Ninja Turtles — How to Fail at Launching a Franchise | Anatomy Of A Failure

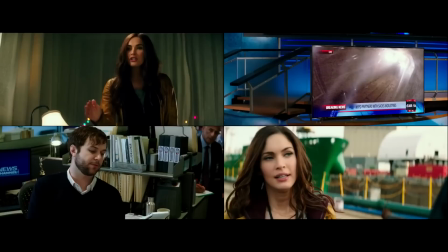4:10 everybody in the movie already knows about them and their actions,
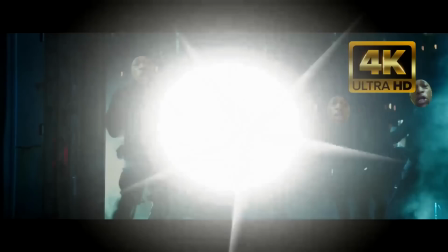4:17 which doesn't exactly sell them to the audience as a shadowy criminal organization. And as one more example for context, it's the same exact issue with April O'Neil. What's the way she's created here?
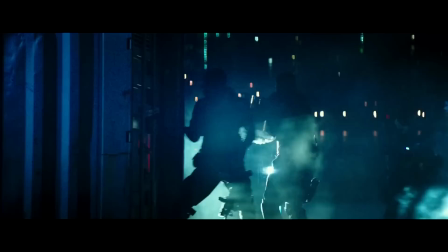4:28 Is it something significant like her as a reporter following leads to a dark spot where she finally lays eyes on the shadowy criminal organization she's been chasing for a long time.
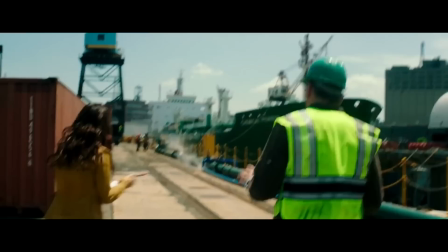4:37 Nope, her birth in the movie is that she's bothering someone for a late statement, which is such mundane reporter work that literally anybody could do it.
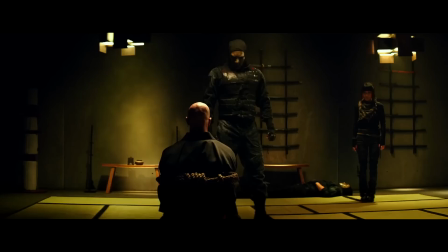4:46 You don't forget something like that. Ten guys storm in here. These are restricted chemicals. Benzo, cyanide, and some deaminating.
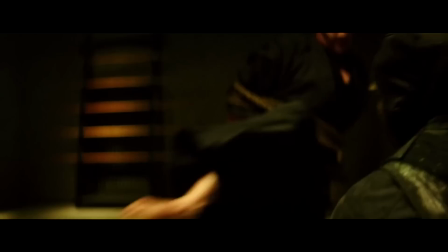4:54 So the issue is that these franchise elements from the get-go seem so meaninglessly boring that it's very difficult to get into them.
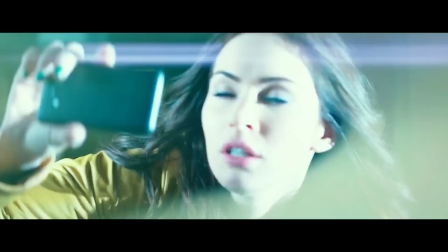5:00 I mean, it's almost like the filmmakers just take the elements and toss them on screen like they're worth nothing more.
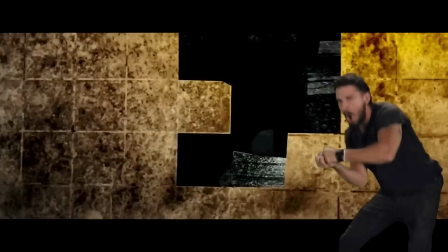5:06 The movie does do more with them later on, but as always, first impressions are everything.
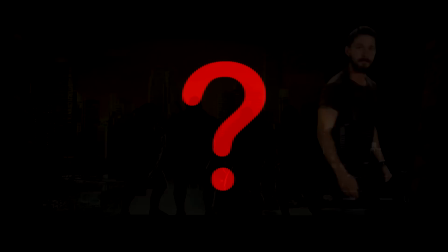5:16 And what could a significant version of the opening be?
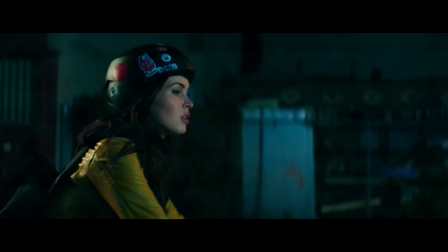5:20 Well, instead of a boring exposition dump, what if you create everything in action by using April O'Neil's Port of View?
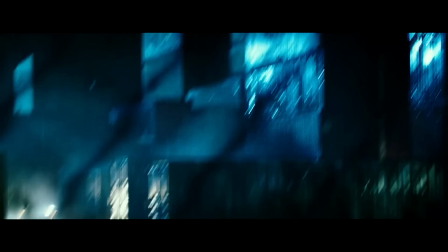5:26 You know, maybe in the opening she's following a string of robberies that has led her to this port in the middle of the night where she finally lays eyes on the shadowy organization that nobody else believes exists.
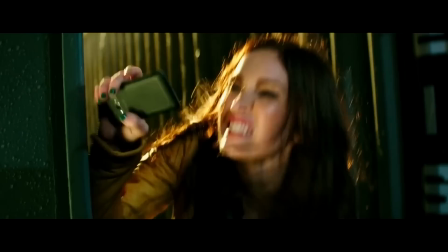5:37 She doesn't know their name, she still doesn't know what they're after, but she does now know they exist.
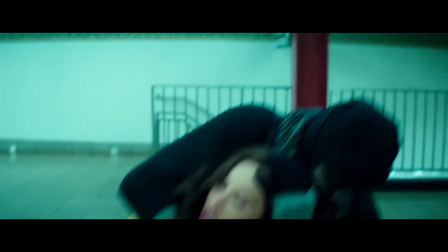5:43 And as she snaps proof, maybe she gets in trouble and she has to avoid detection and just before getting out she gets caught.
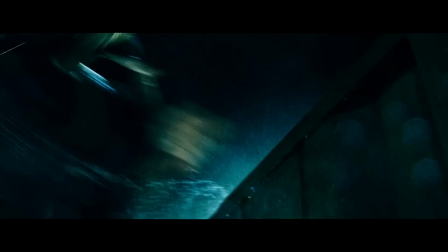5:51 Now she thinks she's gonna die like all other witnesses in the past went booed. These four blurs suddenly appear to take the criminals on.
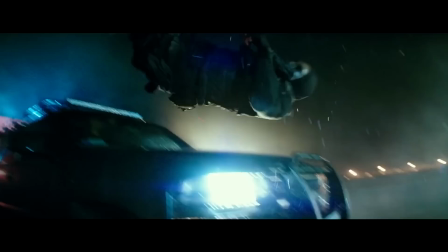5:59 She doesn't see them clearly because she's partly blindfolded or something but she can be sure that those four blurs are real.
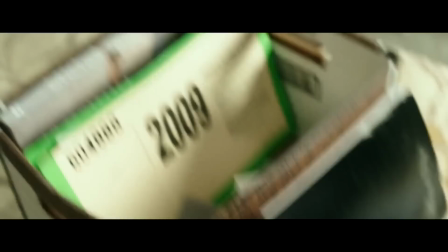6:09 And from there, April continues to investigate the shadowy organization she now knows as the clan until eventually she begins finding
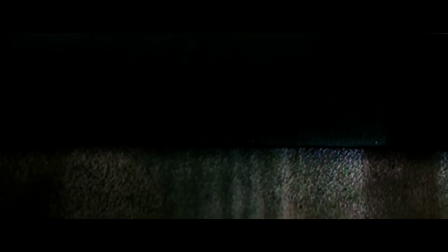6:16 clues about Shredder and she even finds the four blurs which turn out to be four Teenage Mutant Ninja Turtles.
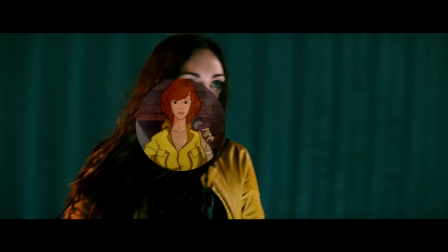6:26 I'm not saying this is the exact way to do it, but I am saying that in this manner,
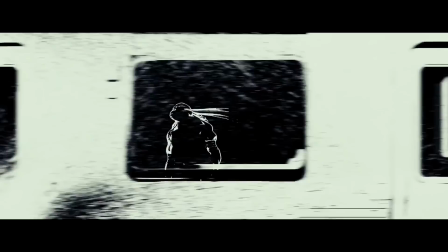6:30 the central franchise elements need to be given birth to on screen in a way that makes them feel significant.
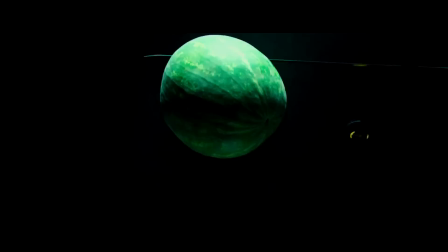6:35 Because if you don't do that, if you open the movie by just saying that yeah,
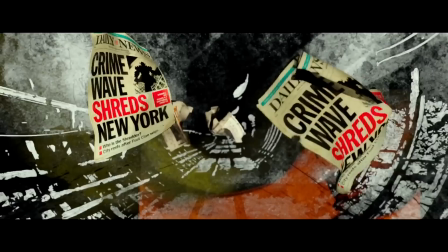6:40 the Turtles exist and the Foot Clan exists and the Shredder exists and they're doing all this bad stuff,
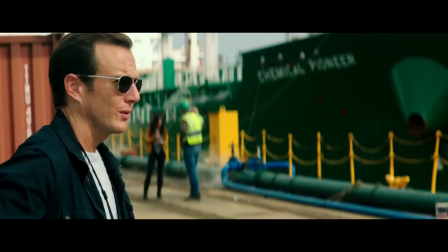6:45 that's not gonna sell them to anyone.
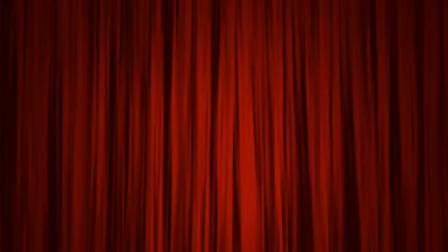6:48 The only way the audience can find those elements meaningful enough to get into on screen is if you create them as such.
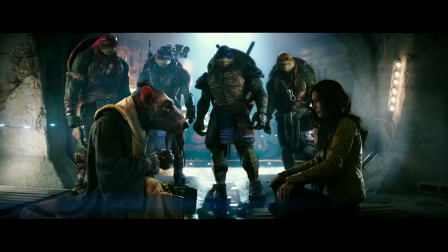7:03 The second issue here is how the scenes that the franchise elements are used to build are so bare
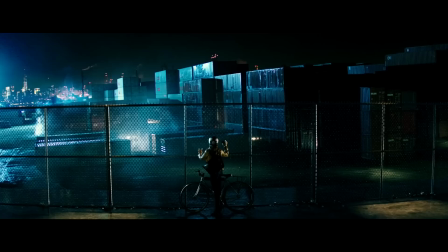7:08 bones and average that it makes the whole thing feel uninspired and uninteresting.
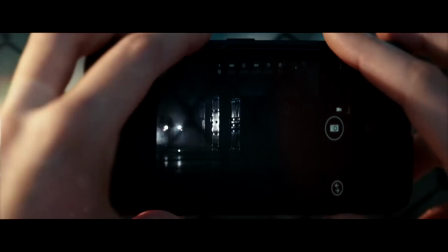7:13 The April O'Neil port scene for example is so basic that it's basically just information.
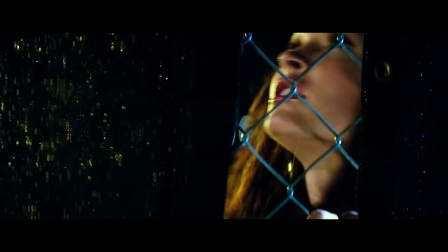7:17 There's no challenge or tension or anything to make this scene stand on its own.
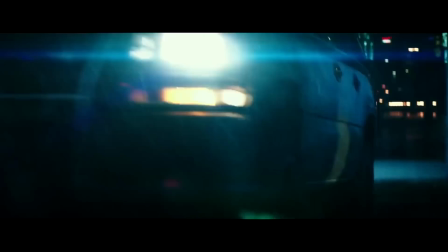7:22 No, April just goes in and before she's even there, the Blurs already take the foot soldiers out to a point where they run out of there
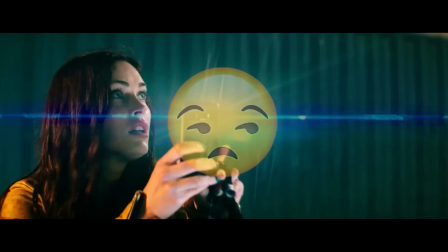7:30 and then she just casually takes photos. Which is such a bummer to see because these franchise elements by definition have so much more to offer.
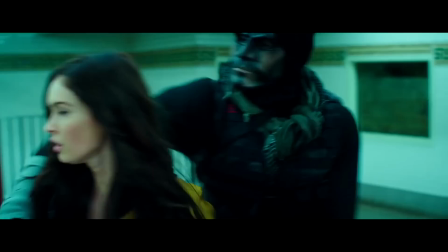7:39 You know, you can play into April's dedication as a reporter and have her sneak up close and avoid detection to get photos to expose the clan.
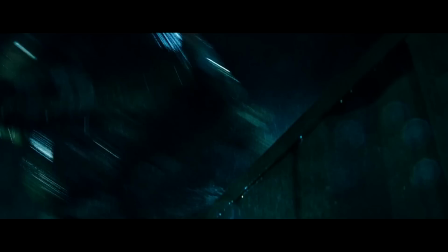7:47 You can play into the clan's danger by having them catch April and proceed to almost execute her like perhaps other witnesses in earlier robberies.
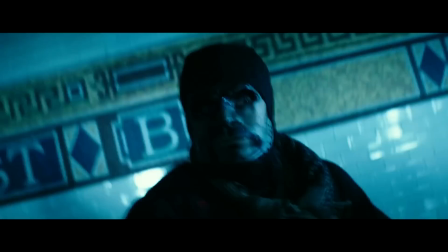7:54 You can play into the turtle's strength by having them show up just in time to fight the clan soldiers in an actual battle that we, like April, just don't clearly see.
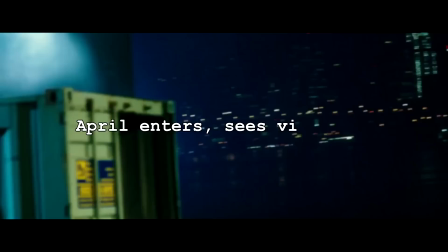8:03 But instead, what we actually get here is like a basic story description of what's supposed to happen.
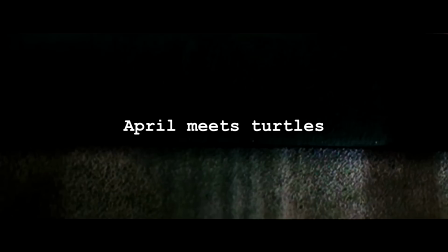8:11 And this mentality of scenes playing out as their most basic description is how things usually go.